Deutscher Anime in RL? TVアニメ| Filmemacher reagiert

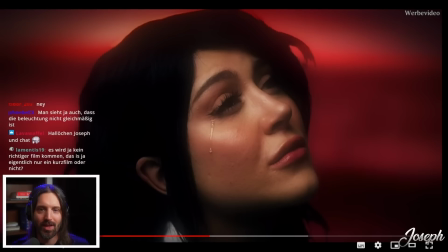Also du guckst halt Filme und siehst, ob die Schauspieler echt geweint haben oder ob Tränen draufgelegt werden. Hier passt es natürlich zu dem ganzen Stil, das soll ja alles so ein bisschen drüber sein. Aber es ist natürlich auch eine sauunechte Träne hier, obwohl es natürlich echtes Wasser ist. Ich glaube nicht, dass sie die digital gemacht haben. Man kann auch mal darauf achten, wenn Schauspieler weinen.
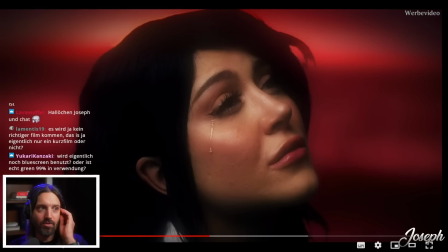Man sieht nämlich schon sehr genau, wer wirklich weint und wer nicht. oder wer gute Arbeit geleistet hat mit der Platzierung von Tränen. Weil man kann die wirklich am Auge platzieren. Das sieht immer unrealistischer aus, als wenn man die wirklich ins Auge tropft und dafür sorgt, dass sie rausläuft. Es gibt auch noch eine Technik mit so einem Minzwasser, was dann das Auge wirklich ein bisschen reizt.
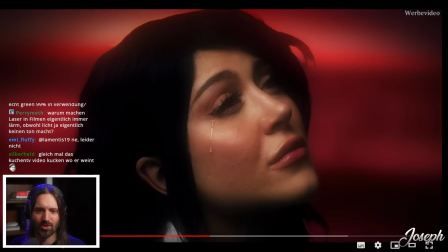Das heißt, das Minzwasser fängt an und dann fängt das Auge wirklich an, weiter zu tränen. Warum machen Laser im Film eigentlich immer Lärm, obwohl das Licht eigentlich keinen Ton macht? Es ist genau aus dem gleichen Grund, warum du nicht einfach durch eine Glasscheibe springst in normaler Geschwindigkeit, sondern in Slow Motion, Weil es ein besserer Effekt ist.
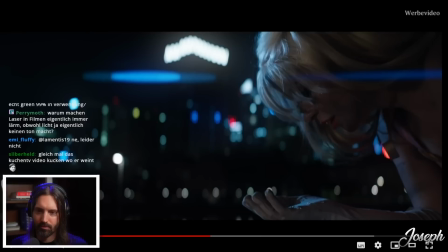Für die Unterhaltung besser.
Einsamkeit. Ich
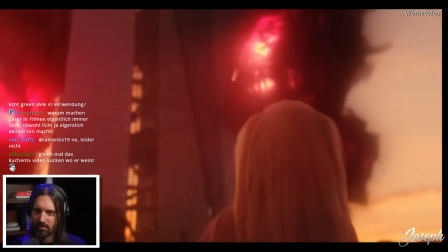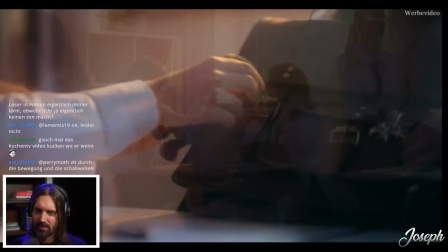ausgerechnet ich. Nur jemand reinen Herzens ist dazu in der Lage, die Welt zu verändern.
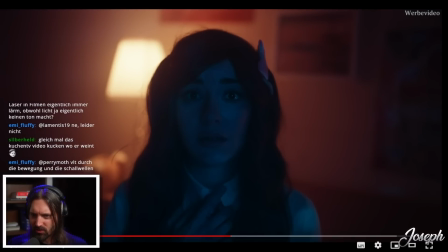Also, nimm...
Vielleicht ist es auch einfach mein Bildschirm. Aber ich finde ganz oft, dass ich das Gesicht nicht genau erkenne. Wo ich glaube, dass ich es erkennen sollte. Weil der Rest dafür auch sonst zu dunkel ist.
Bist du mein Angebot an?
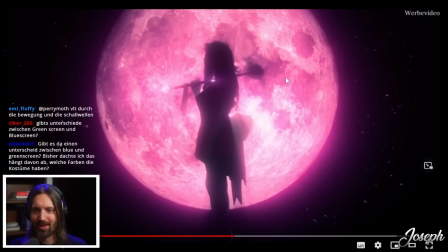Wirst du...
Das ist natürlich absolut klassisches Anime-Bild. Cool.
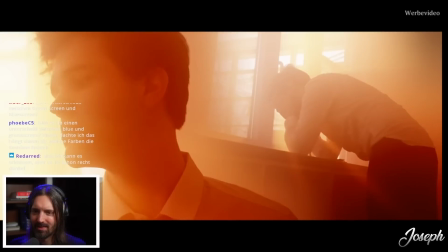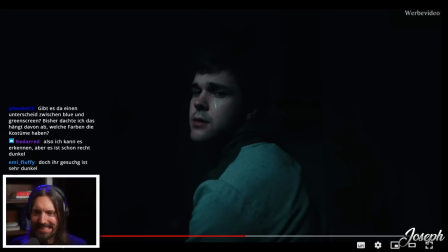Ah, die Tränen, Leute.
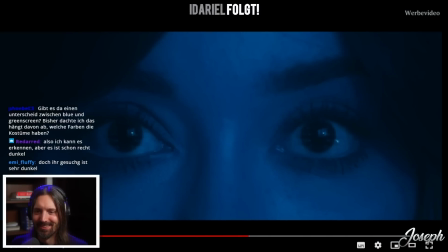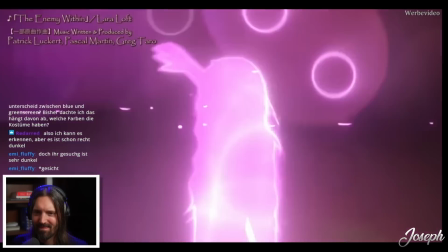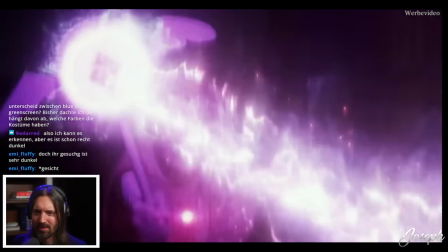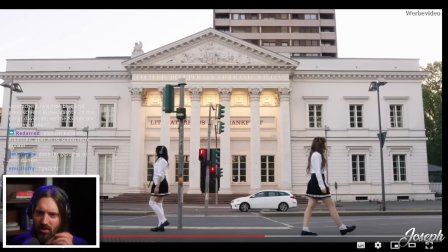Verstehe nicht, wo die sein sollen.
Überall auf der Welt.
Also jetzt sind sie hier in Frankfurt wieder. Okay.
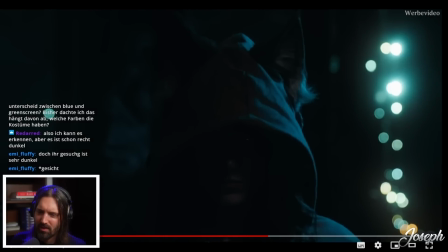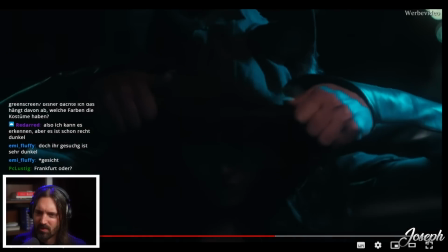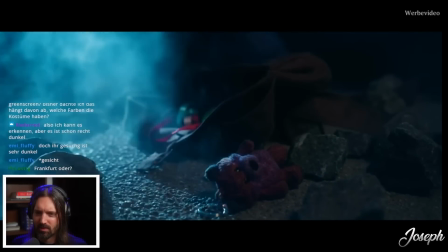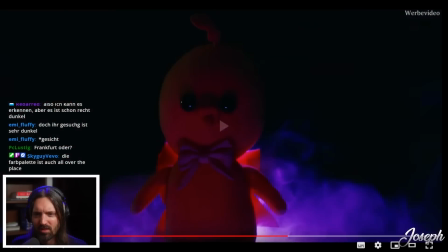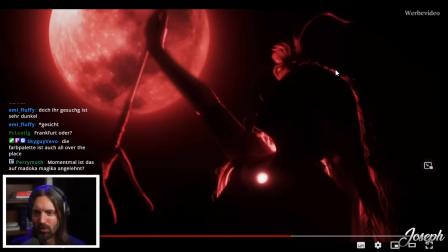Das ist sehr schön, hier mit dem dicken Rot von hinten angeleuchtet, mit dem Blutmond.
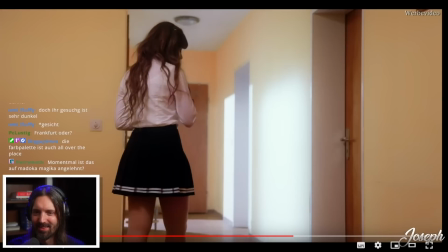Ich verstehe
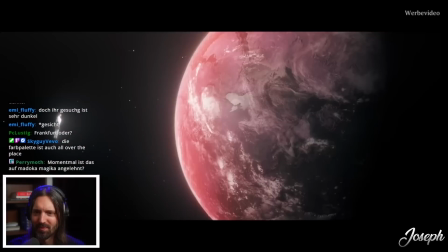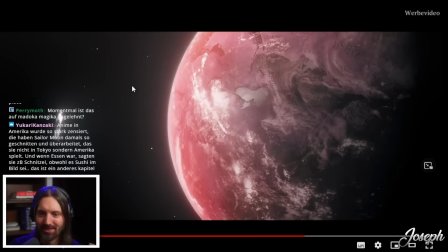nichts. Okay, das ist auch ein sehr schönes Bild, das gefällt mir gut, wie sie hier außen schwebt.
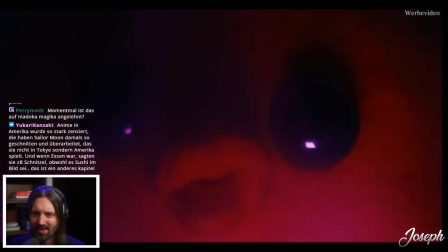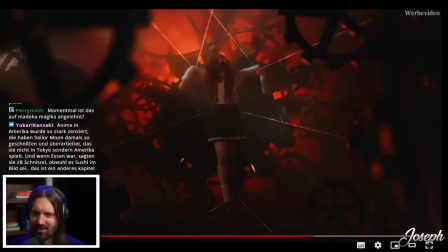Okay. Das sieht
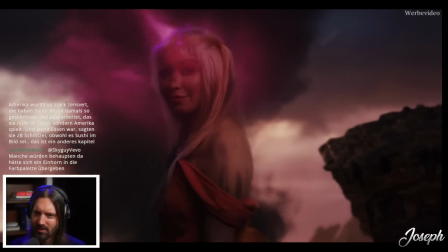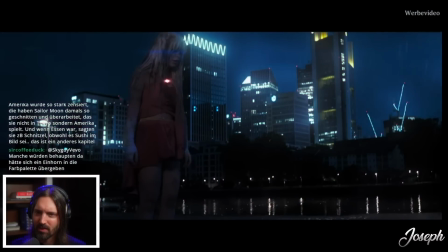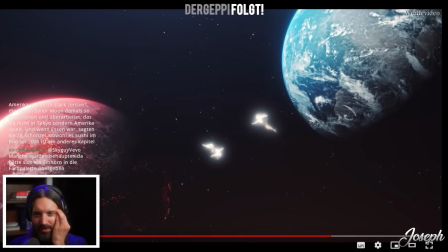auch schön aus. Die haben ein paar echt schöne Bilder und ich finde es total interessant, das ist ja einfach auch ganz starke Geschmackssache, dass die so asymmetrisch teilweise sind. Also so für mein Gefühl sind die Figuren hier nicht an der richtigen Stelle. So wird ja alles Absicht sein.
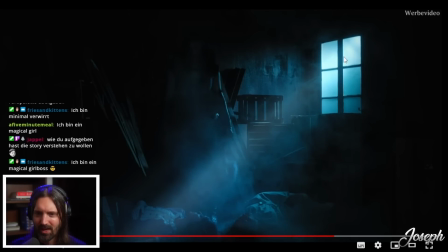Also was ich nicht verstehe, was ich ein bisschen schade finde, die haben so schöne Bilder gedreht, wie das zum Beispiel. Aber dann sind die so ultra dunkel gegradet, dass man ganz oft nichts erkennt. Also zu wenig. Es gibt ja ein zu wenig. Und ein zu viel natürlich auch. Und ich weiß nicht, ob das einfach ein Problem vom Grading ist oder ob die beim Dreh schonen da einfach bestimmte Sachen nicht klar gemacht haben.
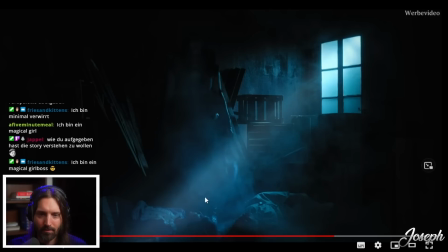Weil hier zum Beispiel läuft, kommt das Licht ja wunderschön rein. Hier unten ist ihr Gesicht. Das heißt, mein Blick müsste hier hingelenkt werden. Leider bleibt er aber irgendwo so hier im Raum hängen, weil dir so alles so wirr ist. Das heißt, hier müsste man es ein bisschen heller haben oder das Licht ein bisschen spitzer.
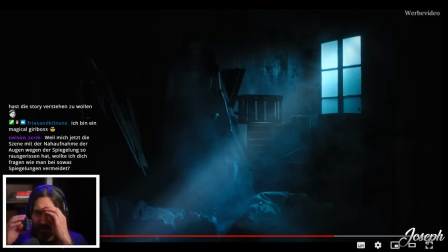Das sind Sachen, die kann man am Set idealerweise machen, aber im Notfall auch in der Farbkorrektur noch. Aber gut, ich meine, ich bewerte das gerade, als wäre es eine hochprofessionelle Filmproduktion. Ich weiß ja gar nicht, welchem Level die gedreht haben.
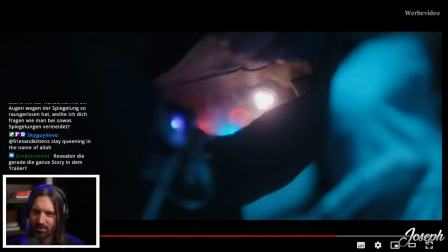Das finde ich auch sehr schön hier mit den Leuchtdosen. Das ist schön.
War ich bereit, unverzeihliches zu tun?
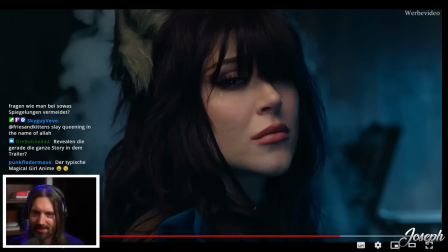Und der Nebel natürlich. Klassiker da hinten, hinter ihrem Kopf.
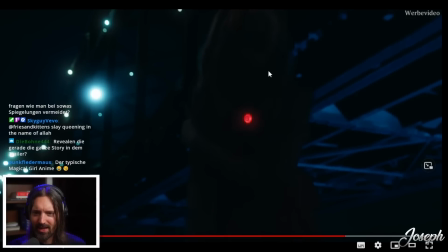Also, sorry, ist das nur bei mir so? Ich erkenne hier nur diesen roten Punkt.